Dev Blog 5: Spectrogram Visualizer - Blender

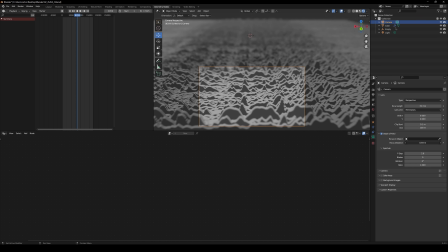[4:26]
Once I was happy and done tinkering with the spectrogram, I went and increased the particle count for each of the individual wavelengths that you see. So that's why it's a lot more curvy, a lot more crisp for each of the wavelengths.
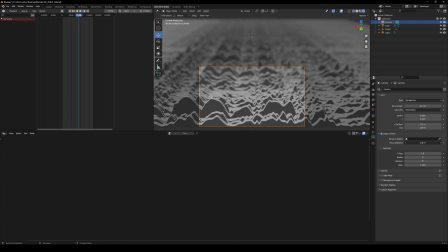[4:42]
Once I had done that and got the waveform itself complete, I went ahead and started setting up the camera settings alongside the rendering settings, so that I could get a really crisp image out of this visualizer.
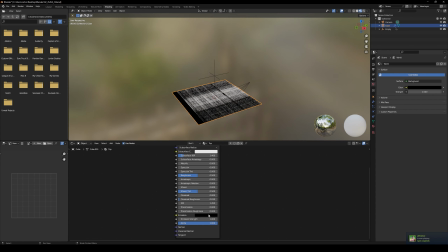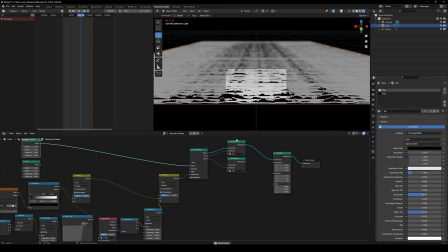[5:04]
At this stage, I went and created a light map, and this basically acted as a emission,
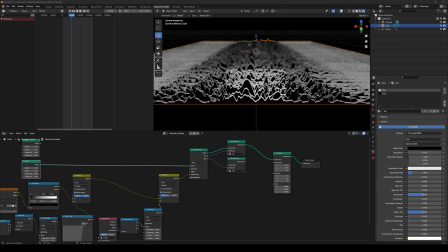[5:11]
so that way it provides a bit of a glow to the tips of the waveforms.
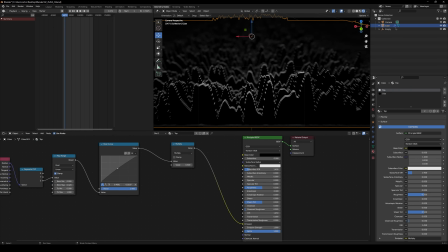To follow this up, I used the float curve tool again,
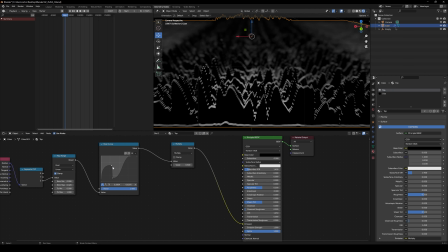[5:30]
and with this I was setting up the lighting so that the top of the wavelengths would be brighter, and as the shadows would hit the bottom and the crevices of the wavelengths, those areas would be much darker.
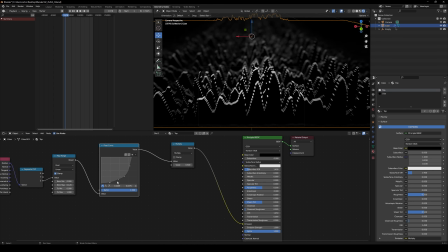[5:44]
So it sort of adds to the depth between each of the wavelengths and give it a more 3D sort of feel.
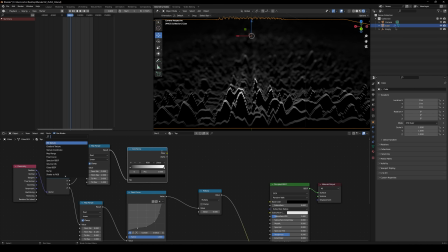[5:55]
And to finish, I wanted to add some color to the scene,
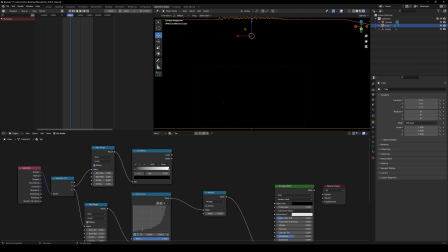[5:59]
and I wanted to add it in such a way where it would change color from front to back, sort of adding to the play on depth really with this one.
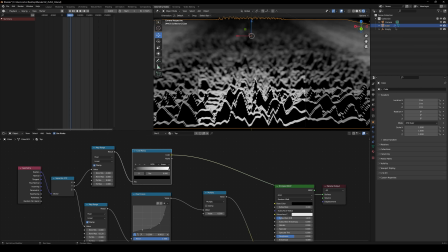[6:10]
So yeah, here I am using a color ramp, and with each of the individual nodes of the color ramp,
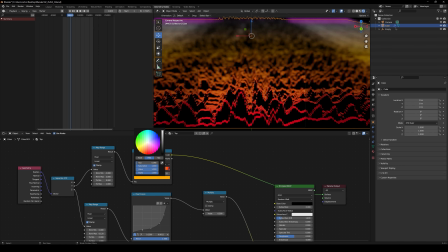[6:16]
I can set out the different stages at which the color shifts within the wavelengths. So at this point I was just applying the finishing touches. It was almost time to render, so I added the bloom,
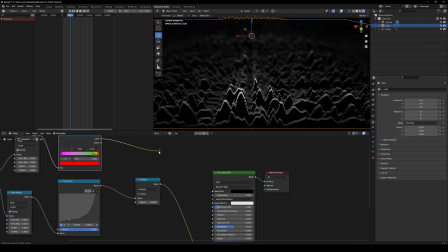[6:33]
and I also edited the depth of field effect just so that it'd be a little bit nicer on the eyes.
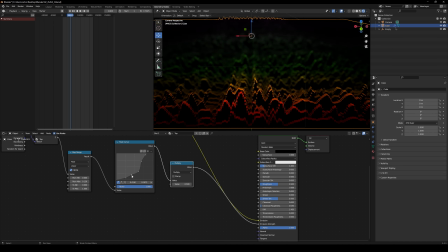[6:39]
And that concludes my 5th dev blog. Thank you very much for watching. Again, the render for this can be found underneath the bottom of this video.